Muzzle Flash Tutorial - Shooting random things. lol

Hey, welcome to this Muzzle Flash tutorial. My name is Murray. I'm not going to do a whole intro, I'm exhausted. This project has taken quite a while, so let's just jump right in.
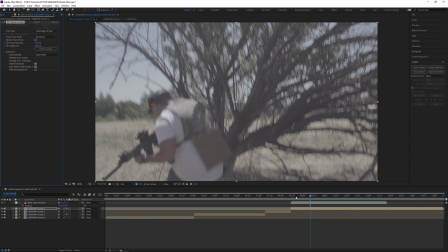0:41 This may not seem like long for you, but for me it's taken me a whole day to do all of this. So I've got to go through 12 hours of footage, and it's at the end of the day right now. It's 7 o'clock at night and I'm exhausted, but I'm going to keep going.
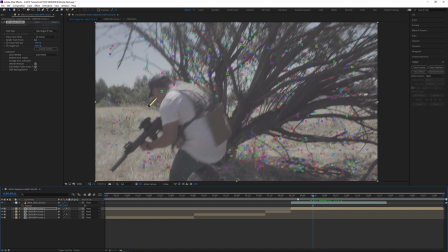0:54 So after I applied the 3D camera tracker to my main video footage,
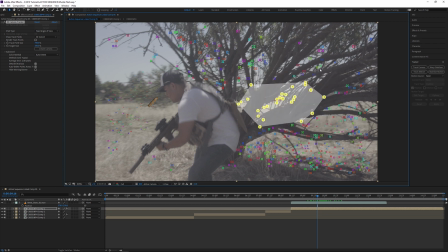0:58 I realized that the track was imperfect because of how shaky and all over the place the shot was, which I expected. So I split it up into a few parts. There was the first part where the explosion happened, and then there's the second part where he's shooting the gun. And really the only reason why I tracked the second half of the video is because of the explosion at the end.
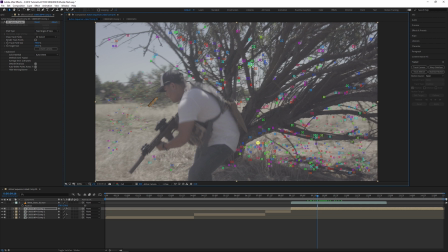1:18 And I felt like maybe if the bullet shells were on screen for long enough, you might be able to tell that they weren't tracked. So I'm just going to track it just to be safe. So after I tracked that first section and the second section, I selected a few or sometimes even just one tracker on the video footage here.
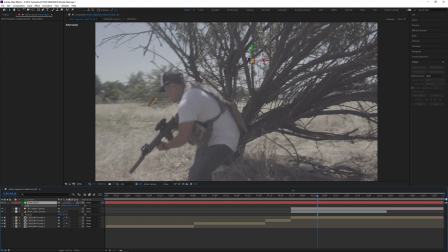1:36 I right clicked on it and I created a null and a camera.
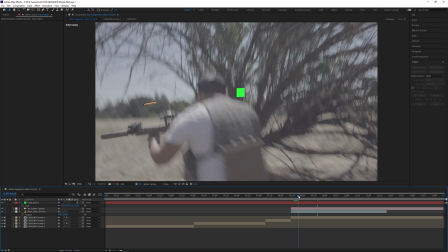1:39 Now you can see that the null and the camera were created to be the same length as that video footage, as that layer in the timeline.
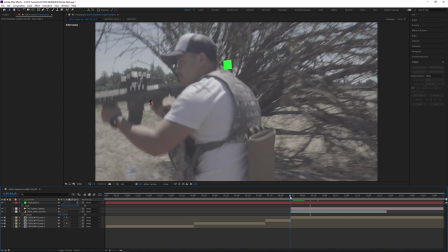1:46 So that's nice. Anything that is 3D and is overlapping those layers, it will be affected by that 3D camera.
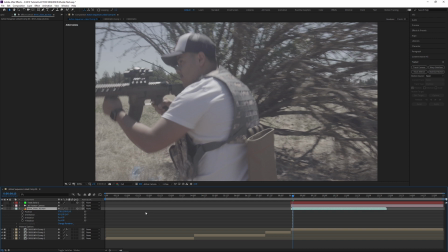1:53 After I positioned the bullet shell where I wanted to, this is just a video of a bullet shell moving in a circle in slow motion.
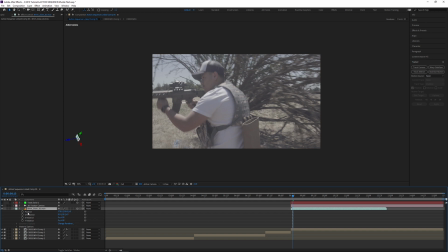2:01 You can choose to speed it up if you want to. I got this from actionvfx.com or videocopilot.net, I don't remember which one. But I turned it into a 3D layer and you can see that it's clearly hovering in the air, and I don't want that.
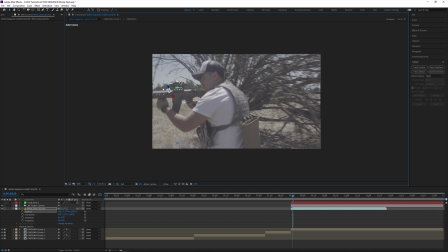2:15 So I'm going to push it back in Z space, that way I can push it further back towards the actual layer that the background footage is at,
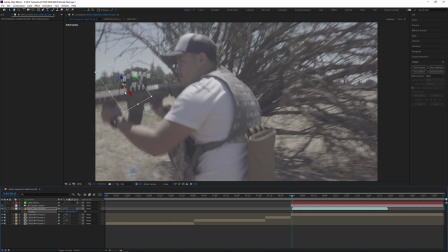2:22 because I want it to be tracked with the actual footage. And then I just keyframe the position and I go forward in time and I just move it out of frame. And then it's got these tabs which I can move so that I can add a bit of an arc to the path of the bullet shell.
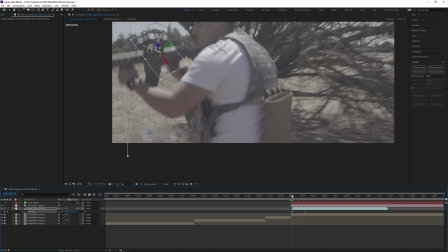2:37 That way it's not so rigid and it looks like the shell is coming out of the gun and then falls down to the ground with a bit of force.
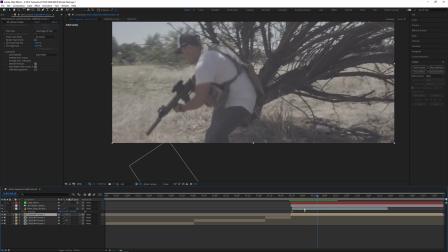2:45 Looks like the shell's coming out of the gun at an angle, and then it kind of loses its momentum and then starts going down towards the ground.
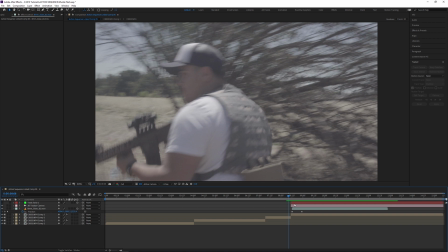2:52 And also don't forget to turn on motion blur, just to add some realistic blur to the motion of the bullet shell.
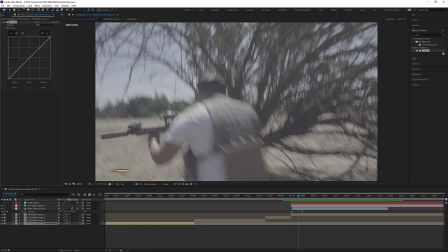2:59 That way it's not so sharp and obvious. And then what I'm going to do is I'm just going to go to the effects and presets, and I'm just going to grab the curves and I'm just going to adjust them so that it's not so bright and vibrant, because I do want to match it a little bit with the surroundings, because I'm going to have to put a grade on later towards the whole project,
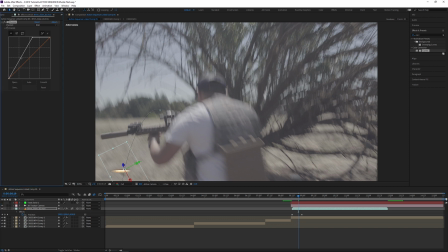3:17 and I don't want the shell to be I don't want the shell to stick out too much. So after I kind of play around with the curves and just kind of fix the look, I'm also going to add the tint, and I'm just going to tint it to kind of like a light blue kind of feel, just to kind of reflect some of the sky and some of the blue feel around the scene.
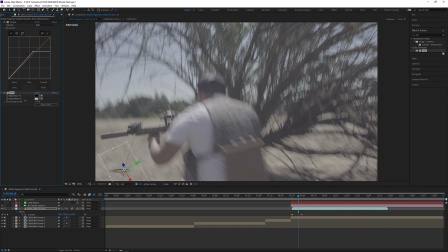3:33 And I can also turn down the amount of tint on that layer as well, just to kind of make it feel more realistic.
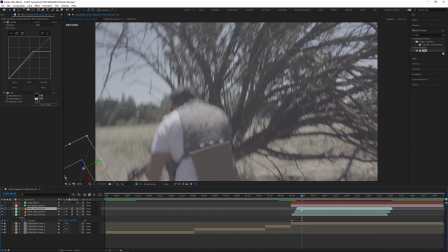3:39 So after that, I'm just going to repeat the process for the shells,
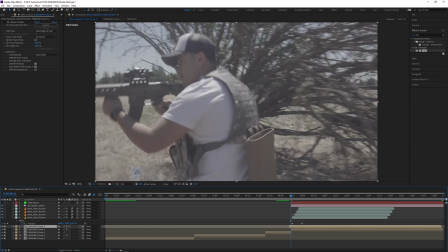3:42 and then by the end of that I'm just going to mask around the gun after I duplicate the background layer, and then I'm going to just keyframe the mask path.
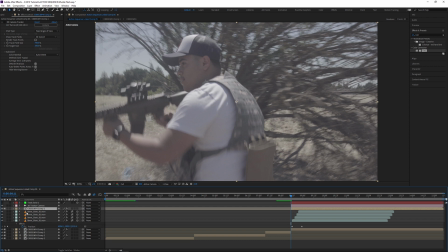3:49 I'm also going to feather it to about 2 or 3, it just depends on what you have in your situation. But it's not going to be too big of a deal because everything's going to be moving very fast, so not many people are going to notice.
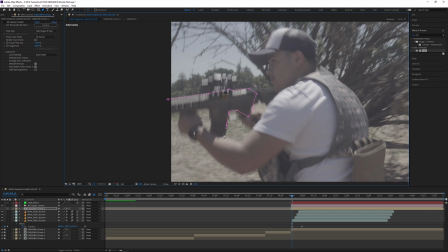4:00 But once I keyframe the position of the mask, I can actually go to the tracker tab on the right and just click track forward with my mask selected.
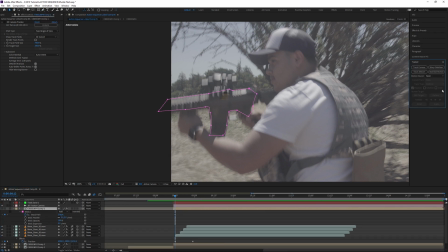4:06 And sometimes the mask will be a little accurate and you can keep moving, or you might have to adjust it a little.
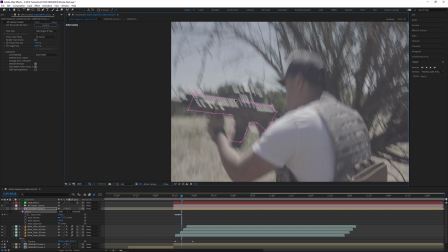4:12 But by clicking the track forward, it'll reduce your work significantly.
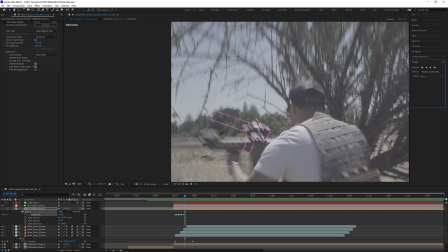4:16 It'll help save some of your time, and it also reduces the need for adjusting so much of your mask.
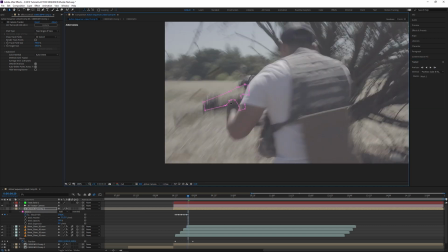4:23 You don't have to do as much work. And then after that rotoscoping is finished, I make sure that that masked layer is on top of the shells.
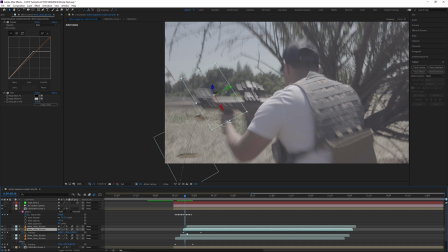4:30 That way the shells are behind, because the shells came out of the other side of the gun. So very important detail there. Next we have the muzzle flashes.